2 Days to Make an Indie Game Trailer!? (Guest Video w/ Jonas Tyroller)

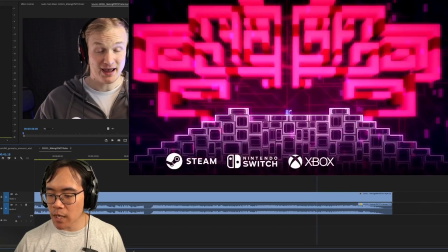And I think the same goes for Xbox and PlayStation.
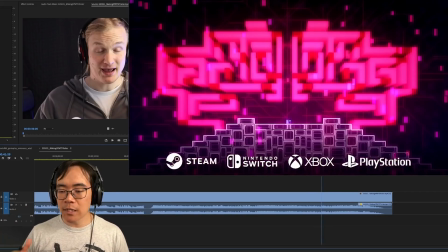Also, because for Xbox and PlayStation, they would want the PS5, PS4 logos, or whatever platform you're on.
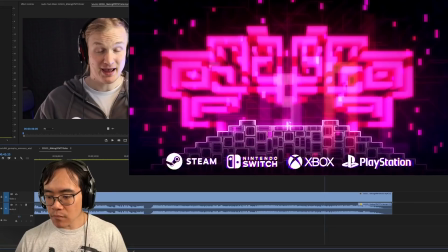And same goes for Xbox Series X and S and Xbox One. And also with this chromatic aberration effect, I think they also wouldn't allow that.
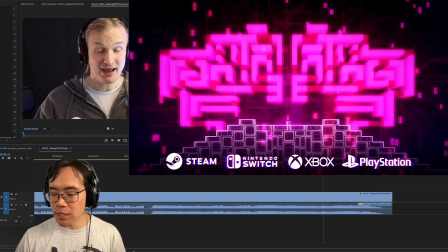If you look at their branding guidelines, they really, really are very strict that you cannot animate their logos in basically any way.
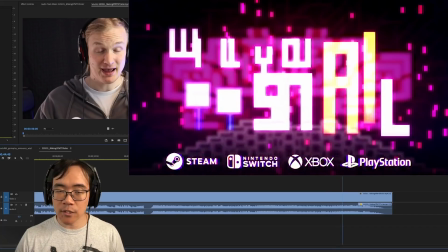So that's just a little helpful tip there for anyone who is going to submit trailers to be featured in platform's digital storefront.
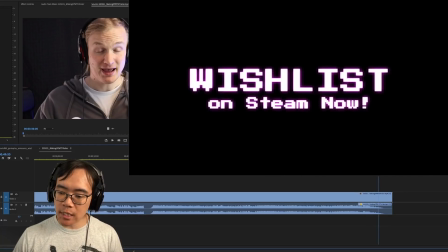Okay, and then also we have wishlist on Steam now, which that's a really good call to action, very simple and to the point.
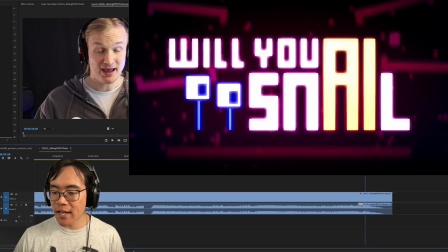I usually recommend that you try to have that on the same page as your title card,
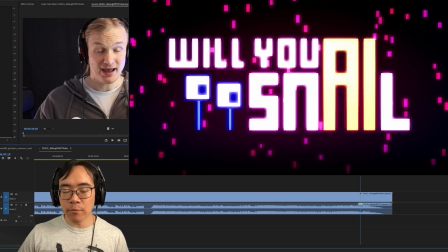just because it's a minor miracle people make it to the end of the trailer at all. So I think you should just front load the important information as much as possible. Don't expect people to make it very far. From YouTube retention graphs, we know that a very large percentage of people usually do not make it to the end or even close to the end.
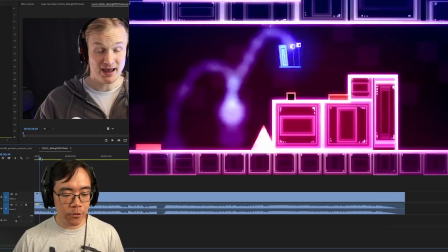All right, so that is my critique of Jonas's trailer.
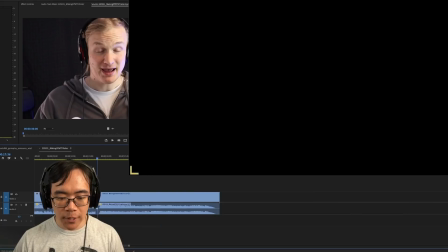I think really if he were to redo this, I would recommend something like taking this last third, you know, moving it over there to, you know, starting about like 30 seconds in or something like that,
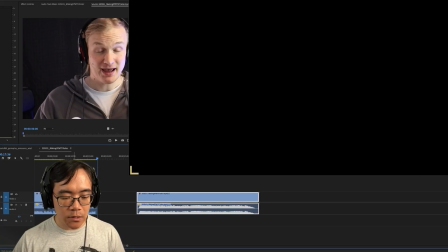maybe a little bit sooner, and then just making this intro section just a little bit longer so we can just spend a
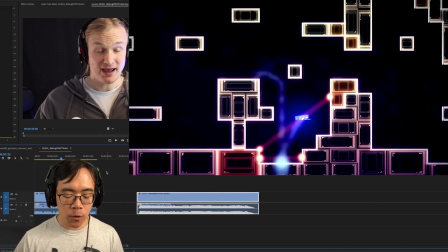little more time understanding the really basic gameplay before we really hit the climax and show all the really exciting stuff,
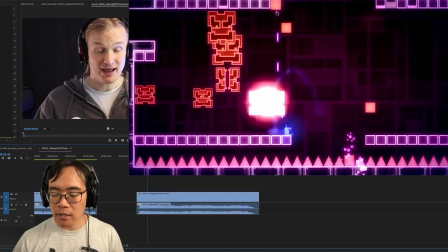because it seems to be that there's quite a bit of variety in this game within the overall structure.
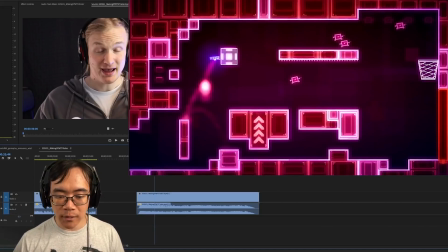I think is good. I think people still understand the basics of it, if not the specifics.
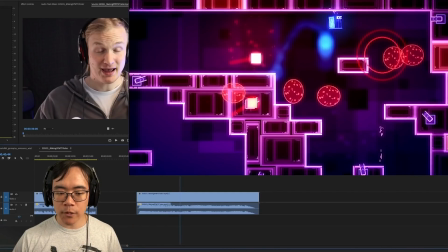I do like to make trailers so that people have a little bit better of an idea of how the game plays.
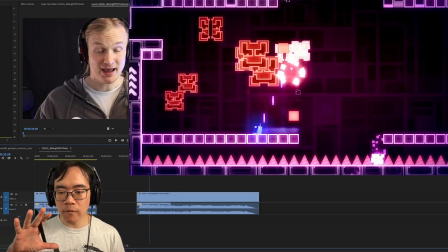Some of this might be a little bit moot because Jonas has quite a following on his YouTube channel, which is really great for him, because having a following means that you're not trying to convince a completely cold audience if you have a community already who might be interested in your game, especially if they've been watching you develop it for many years.
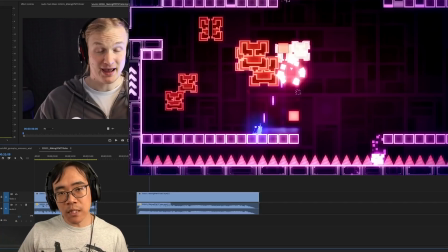All right, so that was a little behind the scenes look and critique for the trailer for Will You Snail, which you can wishlist now on Steam. Thanks again to Jonas for giving me this guest post video. And if y'all liked this, please let me know in the comments. If you didn't like it, also let me know, and I'll see you around.